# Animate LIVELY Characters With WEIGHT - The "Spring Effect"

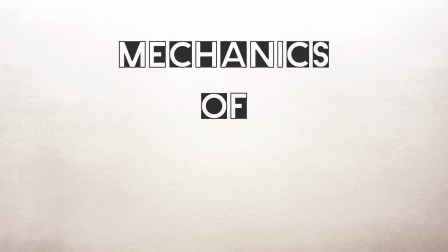[0:00]
Objects of various weights behave differently.
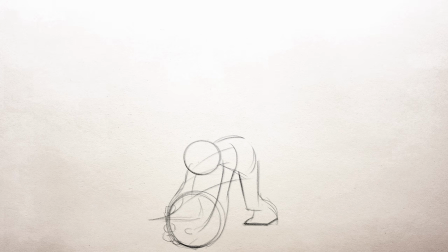[0:03]
As animators, we can convey the weight of an object by how it acts and reacts to applied forces,
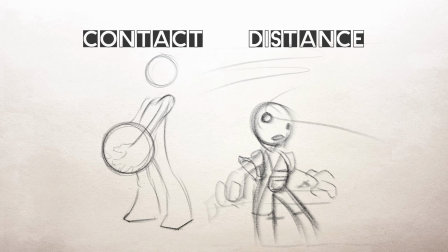[0:10]
contact and non-contact forces. Hey guys, it's Sebastian here from the Noble Frugal Studio.
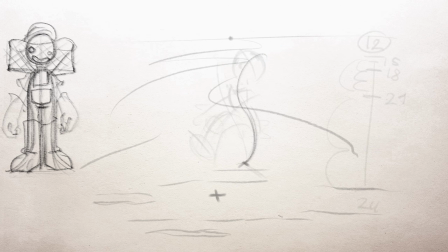[0:16]
Let's discover tools we can use to convey a believable sense of weight to convey lively movement. Be sure to leave me a like and let's get started.
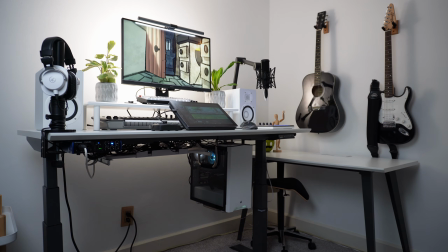[0:29]
This is my studio setup. I use it to produce the 2D animation course you're watching right now.
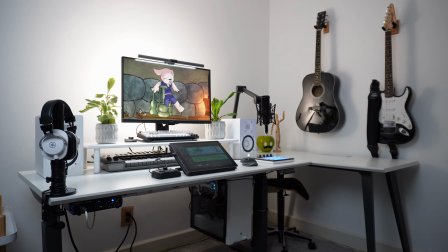[0:35]
You can access the entire course for free because of sponsors like FlexiSpot.
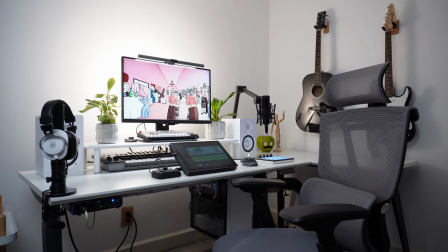[0:40]
They sent over a new addition to the studio, their C7 ergonomic office chair.
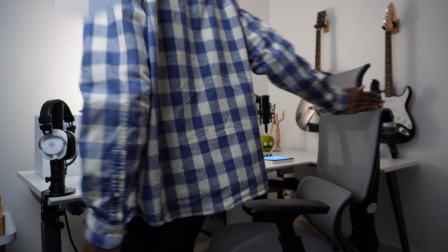[0:45]
This chair has a high level of adjustability, enabling it to support several different sitting positions.
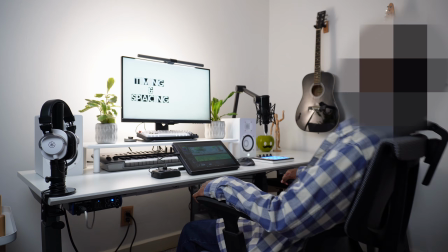[0:50]
The included footrest can be rotated to either a lounging mode or an active sitting mode.
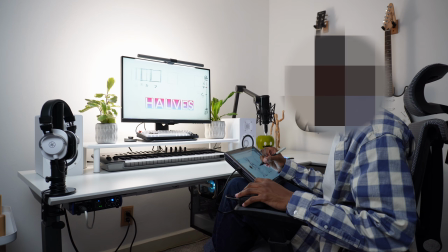[0:55]
It also tucks away underneath the chair for a more traditional experience. As for colors, I chose the gray and black version.
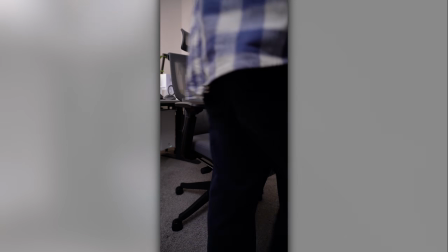[1:02]
It's not eye-catching, but it carries a sophisticated appeal, just right for an animation studio.
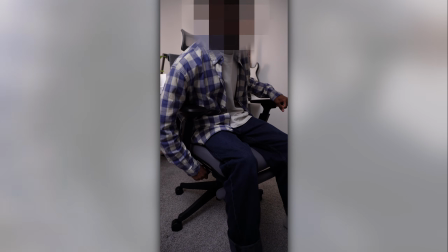[1:08]
FlexiSpot is having an anniversary sale. It should be right around the corner.
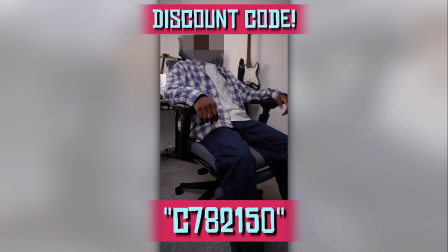[1:12]
Use the code C7-82150 at checkout to get a discount on this ergonomic chair.
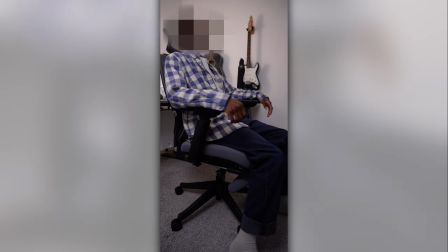[1:18]
So thank you to FlexiSpot for making this free animation tutorial possible. Let's get back to the video. So here's what I have so far for my animation.
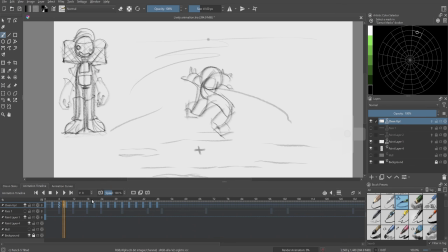[1:27]
Let me just play it for you. Okay, so you get the basic idea. The most basic way we can convey a lively sense of weight in our animations is by using this spring effect. What do I mean by spring effect?
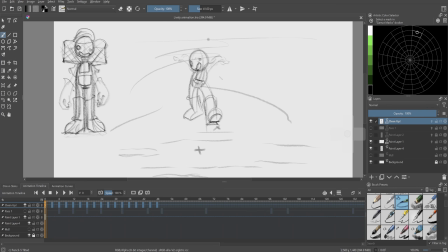[1:46]
Well, that's the rate at which a subject tenses, like when a character swinging his arms outwards, and compresses, like when he's taking a step here. Okay, what speed does he do that at? What rate? That you can call the spring effect, because they're tensing and compressing just like a spring.
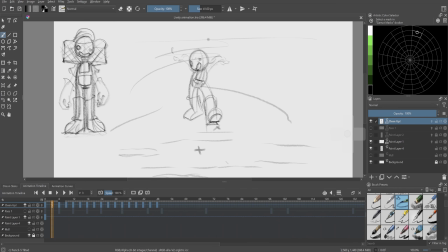[2:03]
So how did I achieve this? Well, my core drawings are constantly alternating between tension and compression. So we can ignore the in-betweens for now, and I'll just highlight the core drawing. So this is my main keyframe number 1.
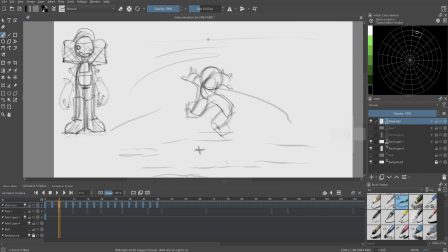[2:18]
Next this is a breakdown. Okay, so now this is tension right here. He's swinging his arms all the way out. His body's at a tense position. Tension is like stretching all the way out until you reach your limit. If you raise your arms up in the air and you really stretch, you can feel the tension.
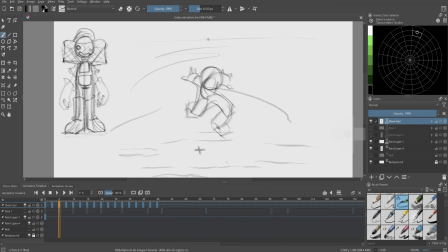[2:36]
And then he comes down in steps. Breakdown frame, my second core drawing, that's compression. So now compression is like being squashed down. It's the same thing as squash and stretch. Tension and compression, squash and stretch, they're the same thing.
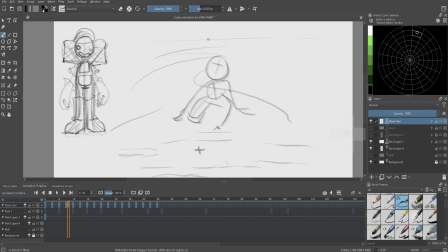[2:52]
Okay, so now tension, compression, then tension again, swinging his arms inward this time, and compression. He's stepping down into the water, lost his footing, he's tripping. Tension, so compression, then tension where he stands up again,
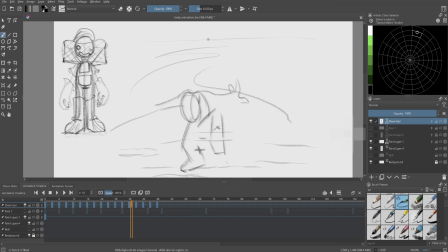[3:10]
loses balance, compression, tension, and rest. Okay, so each of my core drawings is displaying one of the states of the spring effect. I guess you could say there are 3 states: rest, tension, and compression. So I'm constantly alternating between those.
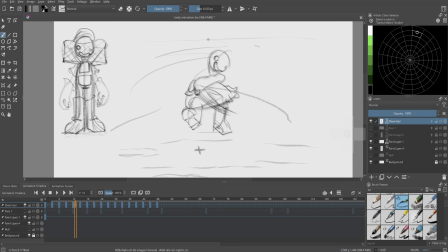[3:27]
And another really important factor to conveying weight in this animation in particular is going to be our forces that are influencing our character. So mainly we have the force of gravity.
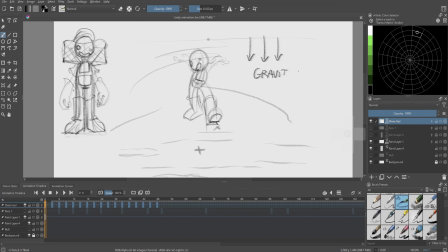[3:39]
Gravity is coming down, pushing the character down towards the ground. And gravity is a non-contact force. What does that mean? Well, it means that 2 objects don't have to be physically touching in order for the gravity to have an effect on the character.
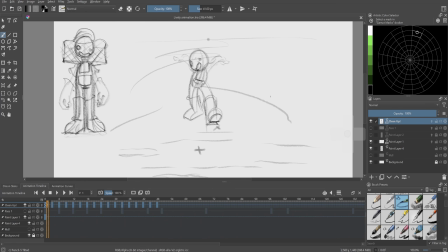[3:54]
So in this, we also have the subject of weight gain and loss, where at certain points, the gravity is moving the character, and at other points, the character is taking the weight and moving themselves. How do we demonstrate this?